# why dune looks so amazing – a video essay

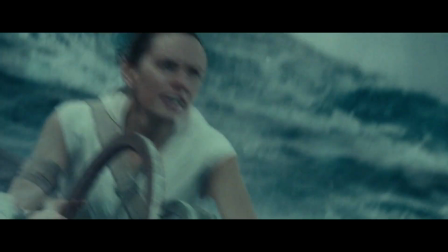(4:08)
It would look cool, almost certainly be a shot in the trailer, and I'm almost positive if someone else directed this scene, they would have gone for it.
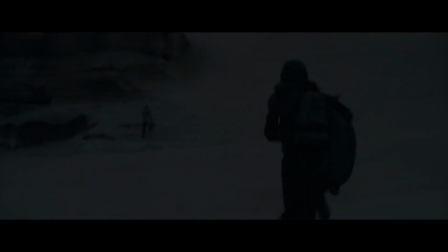(4:15)
But instead, Denis stays with the characters in this suspenseful moment, letting the threat of the worm stay in the background of the frame, but still letting the fear of the characters take center stage. I think this just perfectly encapsulates a lot of what makes Dune so great, and what I meant earlier about how in the film, its impressive visual effects don't take precedence over the story beats and mood.
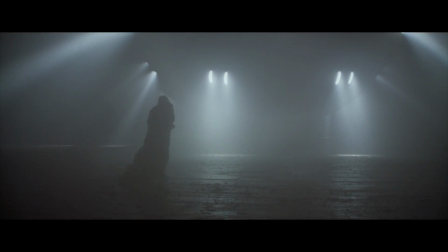(4:33)
They work together, and I feel like that's how it should be, but unfortunately, it's not something I see all the time.
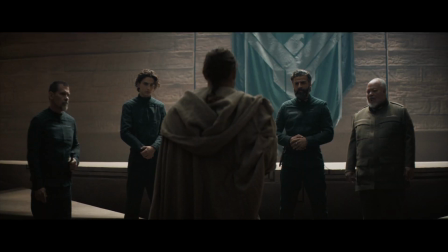(4:38)
The lighting in Dune is another thing that completely separates it from most other films in the genre, and it can only really be described as naturalistic and authentic,
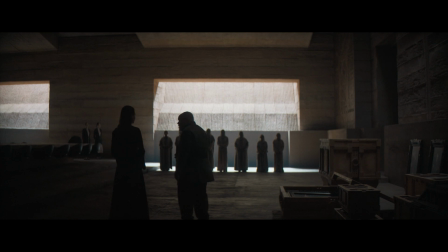(4:45)
with grounded photographic decisions seeming to lead the way instead of overlighting for the sake of visual clarity.
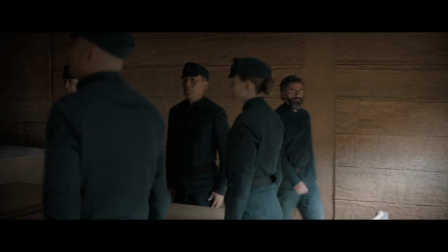(4:51)
That's a lot of words. Here's an example of what I'm talking about. A lot of the interior scenes in Dune are mainly lit by sunlight filtering in through an opening,
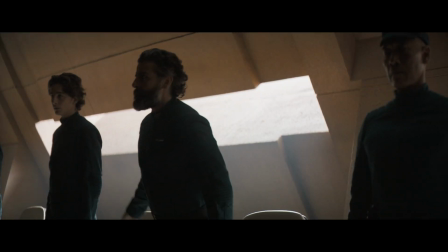(4:58)
so we get this nice hard direct light and then a softened bounce light filling in everything else.
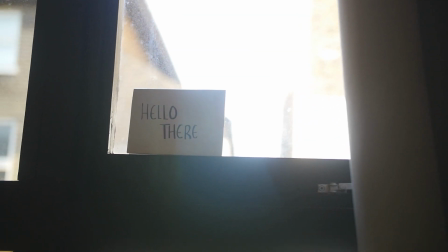(5:02)
Usually when this is the case in films, to allow us to see both the bright outside and the characters inside, in the camera they expose for everything outside, which then makes indoors super dark,
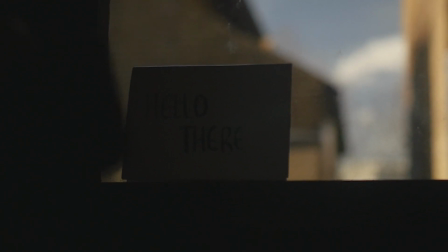(5:11)
and to cheat that, they then light the scene even brighter inside so that both are visible. And this is exactly what I mean when I say Dune has naturalistic lighting.
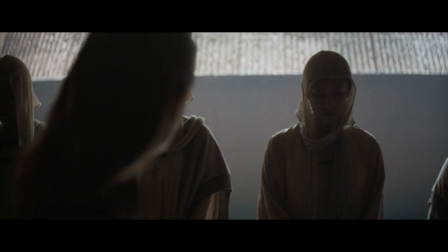(5:19)
They do still use that technique, but very lightly, so the interior scenes are a lot darker than we're used to, but it feels way more authentic than the alternative.
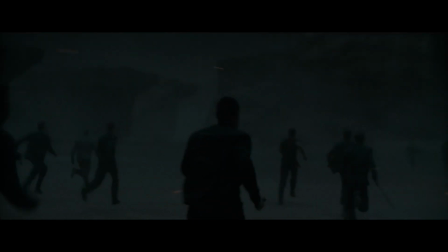(5:27)
This commitment to lighting realistically also seeps into the visual effects involving light,
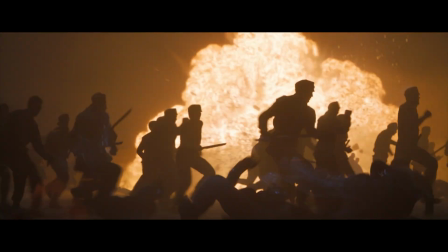(5:31)
where during this battle scene they made sure to make the rest of the scene darker as explosions went off, because that's how the camera would react if you're trying not to let the explosions blow out the highlights.
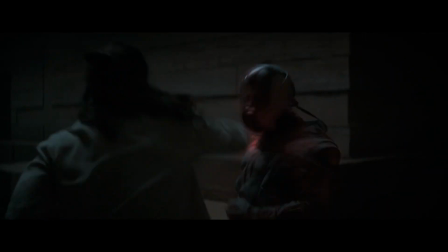(5:40)
It's basically just another example of our indoor-outdoor lighting example, but applied to visual effects, which is awesome attention to detail and commitment.
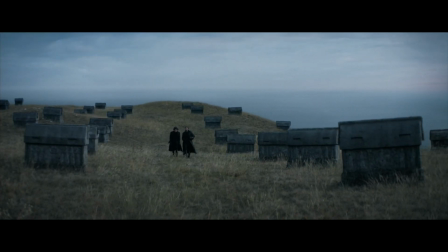(5:47)
Now, I wanted to talk a bunch more about the visual effects in Dune, but while researching for this video, I stumbled on Thomas Flight's video where he proceeded to smash it out of the park,
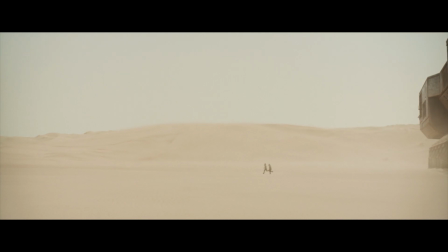(5:55)
and I'd rather not just recycle someone else's video and present it to you, so definitely give that a watch because it's pretty awesome.
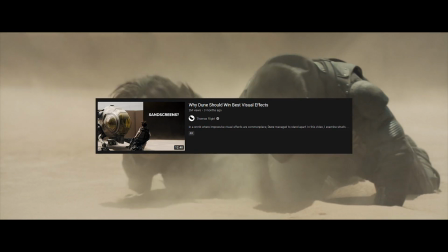(6:00)
Well done, Thomas, but also know that I hate you for doing so well. That's gonna be it for this video.
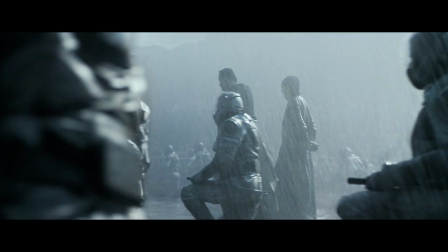(6:06)
Usually at the end I do something for a no context poll where I let you vote on Twitter between a couple of options,
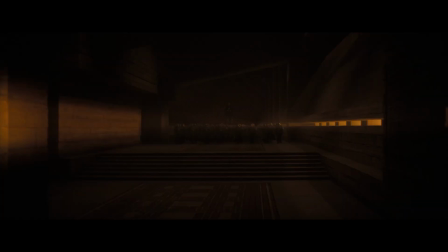(6:11)
giving you no context for what you're voting for, and then making something involving that that's also related to the tutorial and sticking it at the end of the
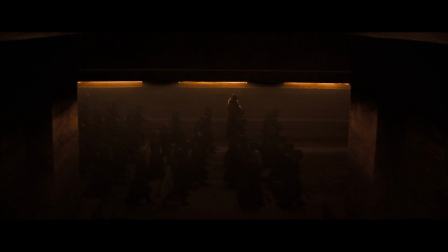(6:18)
video. But since this isn't a tutorial, sadly we're gonna have to skip this one. I know it's sad, but if you aren't already following me on Twitter, make sure you are so that you can catch the next video's poll.
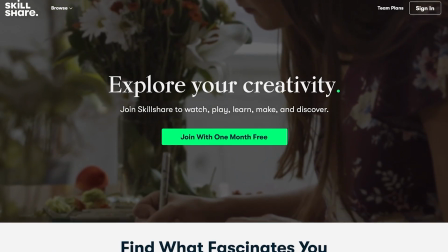(6:27)
Now let me take a second to thank this video's sponsor, Skillshare. If you weren't aware, Skillshare is an online learning community with thousands of classes for creators.
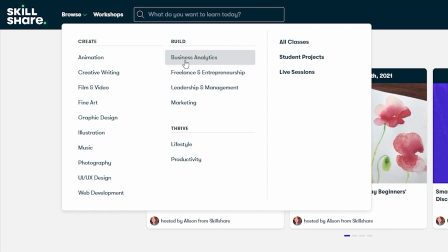(6:35)
They've got a ton of topics you can explore, but the ones that I'm personally drawn to are film and video, productivity, and creative writing.
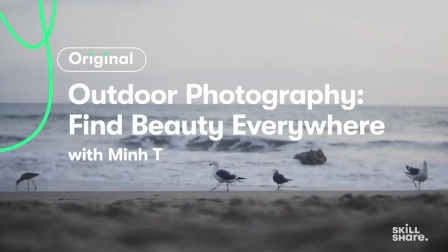(6:41)
A class that I watched recently that I think you might enjoy is Outdoor Photography, See, Shoot,
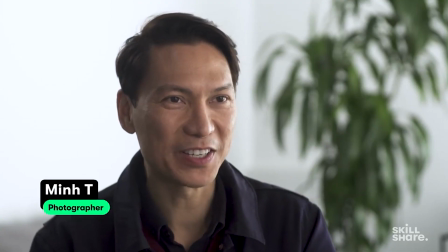(6:45)
and Share the Beauty Around You by Min T. He focuses a lot on composition and finding interesting shots in the architecture everywhere around you,
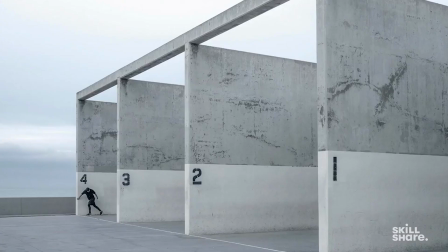(6:52)
which easily carries over to shooting video as well. If that sounds interesting to you, then give his course on Skillshare a go.
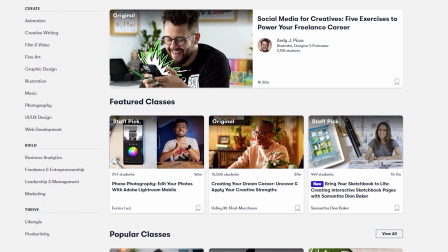(6:58)
Skillshare is curated specifically for learning, so you don't have to worry about ads,
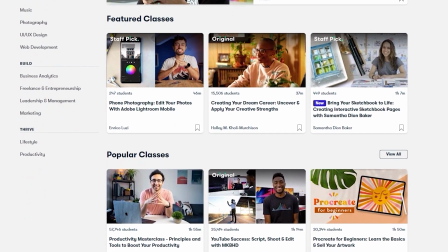(7:02)
and they're constantly launching new premium classes for members so that you can stay focused and follow where your creativity takes you.
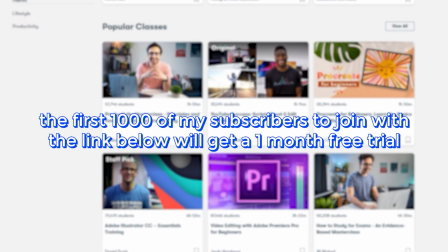(7:07)
If you're interested in joining, the first 1,000 of my subscribers to click the link in the description will get a 1-month free trial of Skillshare so you can start exploring your creativity today. Thanks, Skillshare.